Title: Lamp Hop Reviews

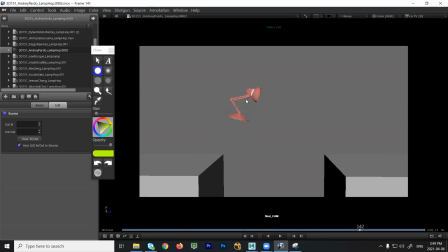24:46 Okay. Yeah. The arc, again, feels very linear. Watch feels like a straight line, and a straight line is a big pop right there. So watch the arcs, watch the spacing, make sure you're speeding up as you come close to the ground.
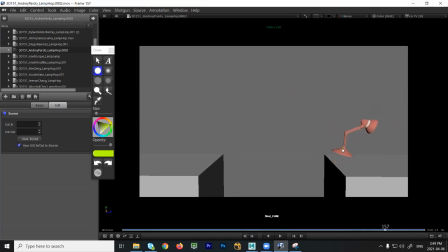25:00 And then here it feels like you stick. So you kind of stick to the ground and it feels like you stop moving this way, right in here. So you see like the head, it kind of locks in the same place. So all of a sudden all that energy kind of stops.
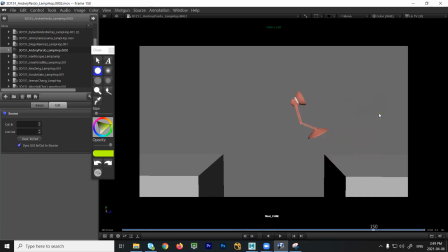25:15 So it has a bit of a stutter in the movement. Okay, that slows it down.
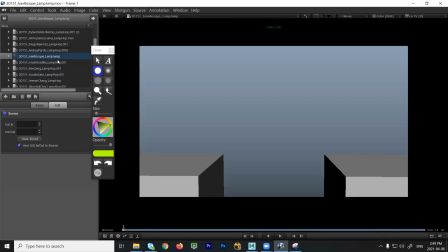25:22 Ivan. Okay. So Ivan, watch out for the spacing. It's a bit even. So make sure the biggest distance is the one just before you hit the ground.
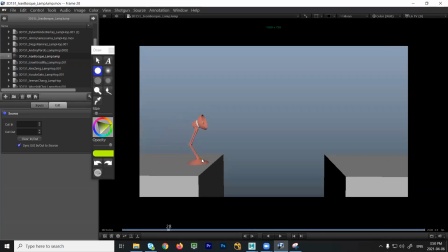25:36 Right now, they feel very similar. Yeah, you're floating to the ground, so it's just easing into the ground a little too much. And then here, it's not really clear where the lamp is looking. It's kind of just drifting around. So I would try, instead of having it move around so much, do more with less. I would just hold this position.
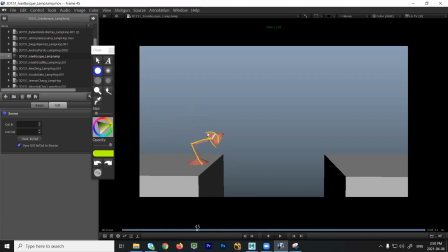25:55 And then what I would do is don't have the lamp head just move up and lock, do an overshoot. Overshoot and then settle back. So that means you're going to go up, down, right? And then settle, look there, then look down.
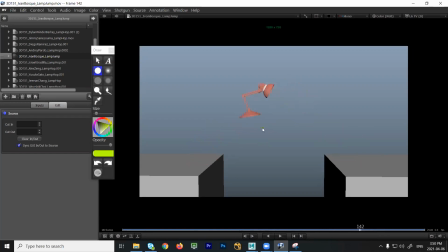26:11 And then when you prepare, right, similar note, watch the spacing. It's very linear, it's very even. You need to have a bigger gap before you hit the ground. You also need overlap, right? So that the base lands first and then the head. So right now you have like the base and the head are kind of hitting their low point at the same time.
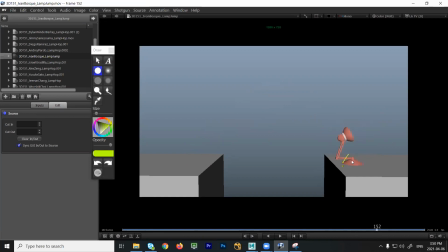26:29 So it should be this hits first, and I would probably have it land on an edge, nice and straight, and you need more time for the head to follow through and then lead into the next jump. Okay? Okay. Israel. No, it's looking all right. First couple bounces look nice.
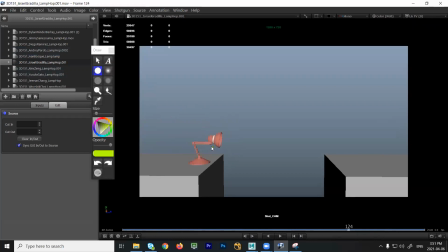26:51 So right there, that feels a bit like a straight line. So I would try to arc the character down a little bit. So instead of it feeling so linear, just a little bit of an arc on the way back, just to make it feel a little more organic. The jump, I would try to push it up just a little bit higher.
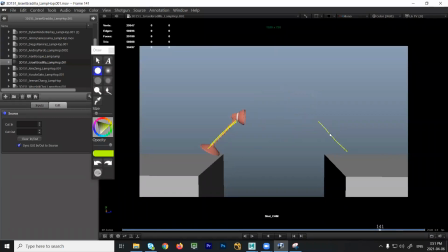27:07 It's a bit shallow, and you have to really, if you're pushing the character very strong angles this way, I would try to get up a little bit more just to get a bit more height, use the screen space that you've got. And maybe slow it down just a little bit. I would probably put some more time at the high point and see if I can hang up there just a little bit more.
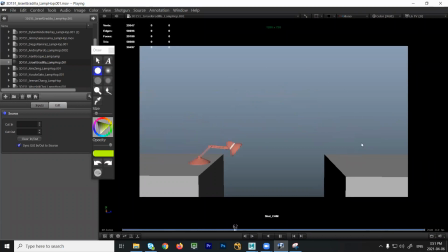27:26 Okay, it's working, but I would try to just have a little bit more of a big jump just because it seems like a life or death situation. Okay, well, that's looking good. Nice work. Alex.
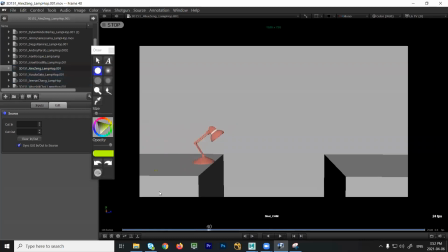27:39 Aha. Yeah, it's a bit poppy right here. There's a big sort of click. So that's very abrupt. You need to do a little bit of an ease in instead of hitting a wall like that. Have it kind of move a little bit more, take more frames, ease in nicely.
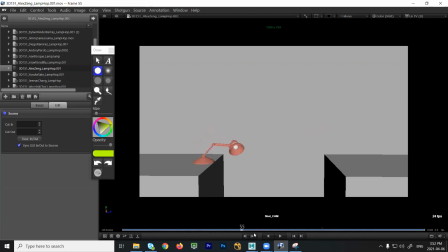28:02 And there again, there's a bit of linearity in the movement. So the way the head moves forward and when it moves back, it basically feels like it's on a conveyor belt. It's just like parallel to the horizontal. So it just slides back. Put a little bit of an arc, dip down, dip up, but break the line, okay?
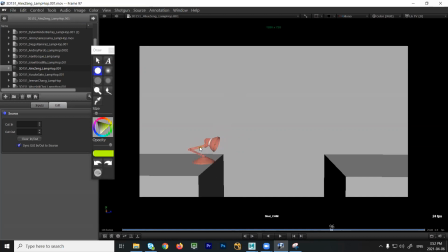28:17 And then here, the first movement you have is the head going this way. It should be up, right? So it feels like a corner. Okay, and then this direction feels very high, right? So that's what I would be expecting, is you'd be launching like that.
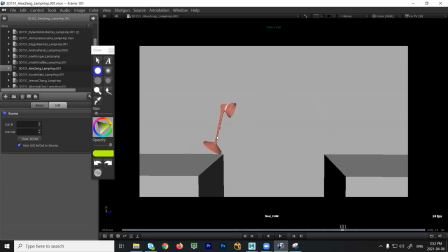28:34 And I think the base needs to move up faster so that you don't have a straight neck for so many frames. Get that into position. And then watch that spacing. You're floating to the ground with very even spacing. It should be biggest spacing just before you hit the ground. Right now it's very little, so you're losing out on a good impact.
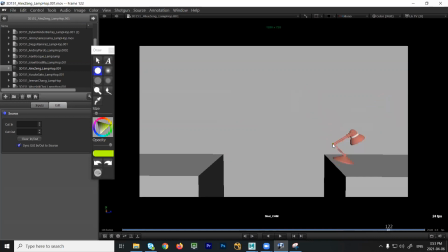28:52 And then same note here, when you lift up, the head and the base are working at the same time. So this should lead, that should be the first thing that moves, and this should be the second thing. Right now they're doing exactly the same thing. Spacing is very even, and if you look at the head, it clicks into place and it kind of stays there, and then it moves down again, very straight line, very linear.
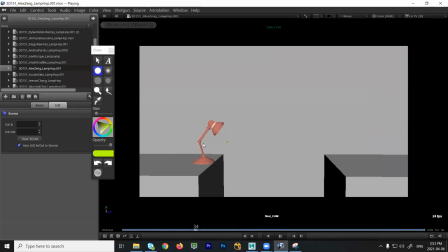29:11 So keep everything moving, right? Have it keep going up. Okay, thank you.
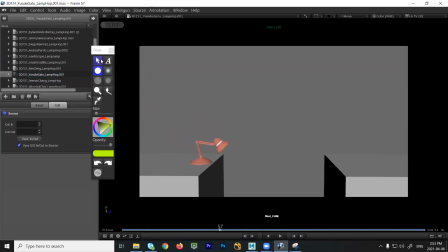29:18 Suke. How am I doing? How many more people? Ah, I'm scared.
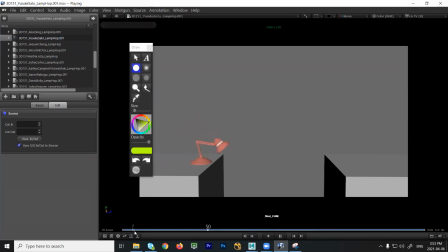29:26 Okay. Okay, some of the movements are a bit abrupt. So watch the spacing. So stuff like this, where you have like very close, and then click one frame, and then again, very close and click. So watch the spacing. Make sure you're managing your ease in and out. And then you click up, hold, hold, hold, hold.
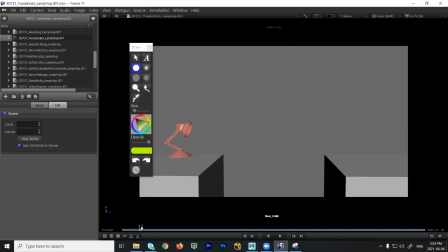29:45 So big problem is just spacing. Okay, the jump. That looks okay. But again, this feels like it's just one direction. It should be going in this way, right?
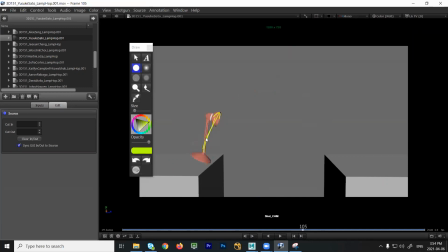30:03 So it feels a bit too straight up and down. Lead the head at an angle. So it feels like we go up, and then it feels like there's a strong push that way. But it doesn't feel like the head of the lamp is doing that. It feels like something else is pushing it. Don't have so many frames with a straight neck. You probably have this bent by now.
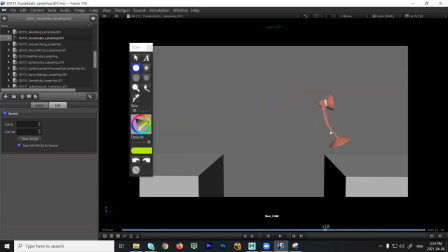30:23 Lead up, and again, good spacing, but it's a bit linear, a bit like a straight line in there. Just watch the arc. And again, watch your spacing here with the head. It just goes straight that way and then down. So a lot of sort of noise in your spacing. That'd be the thing I would pay attention to the most.
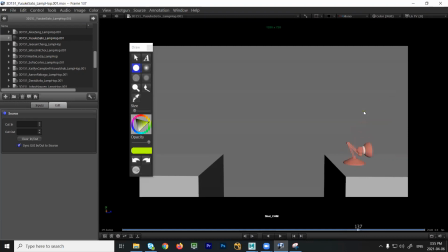30:41 And this feels like there's not enough time. It's just 2 frames down, 2 frames up. It's really quick. That's 1/12 of a second. It's really fast. I think you need more time in there. Okay? Okay, thank you. Okay. June.
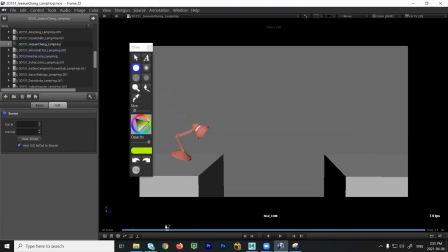30:59 So here, watch out for the spacing in the head of the lamp. It's staying in one place and then it's just tilting down. So it doesn't feel like it's falling, doesn't feel like it's going forward anymore. Watch that where it kind of clusters. Now the head starts to go back against the movement of the base.
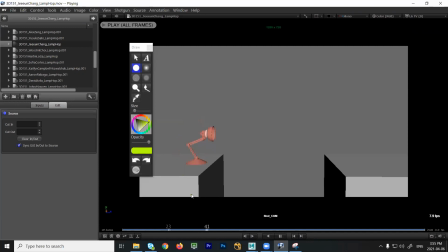31:16 And then you have this really big swoop right here. You're stopping very abruptly. So it just complete halt, very abrupt. Have a little bit of overshoot. So go past the position and then settle.
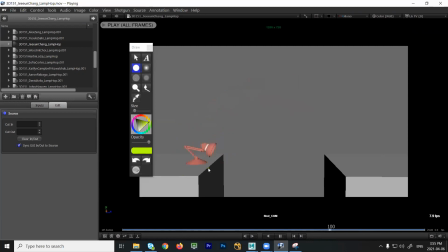31:32 That's nice. I like the timing there. That's really good. They're quick, and then the spacing helps. Really big pop. That's nice. So I like the jump. Nice work. Very springy. On this side, you might need just an ease out. I think to go from this to this, you need just one position after this where you start to move up,
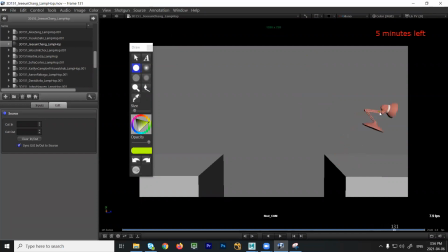31:51 just to show the audience I'm starting to go up, and that will lead you up here. The head, again, hits almost like a wall. So just make sure that when you get here, you probably want that to keep going up a little bit. If you're telling the audience, I'm moving this fast, it feels like the head all of a sudden is getting compressed down, like something is pushing it from going up further.
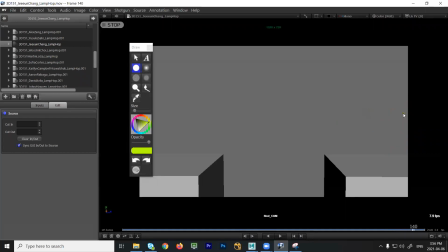32:09 The last few frames are very linear, just sort of, again, feels like a straight line. So just watch that. Kushik. That's pretty fun.
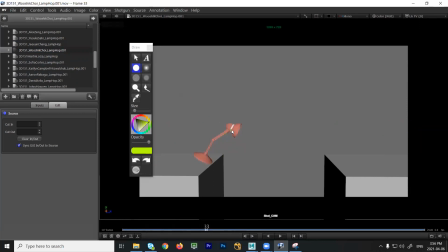32:22 So here again, spacing, there's sort of, we hit a key, and then we really abruptly move this way, and then you hit this point and then ricochet. So what you would need to do is probably ease into this end position and then ease out of it as well.
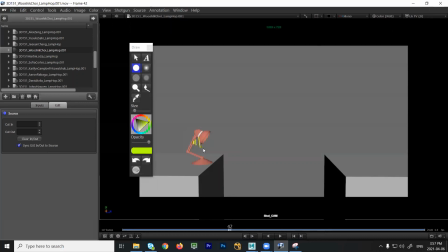32:38 So you would start to gradually increase the spacing, so it wouldn't feel so abrupt. This feels like we hit an invisible wall. So it's like bang, and we just go forward. Now I probably wouldn't stop here with a very straight neck like that. I would try to keep a slight bend, just so it doesn't feel like there's a lot of tension on there. Okay, we're gonna use that for the jumps.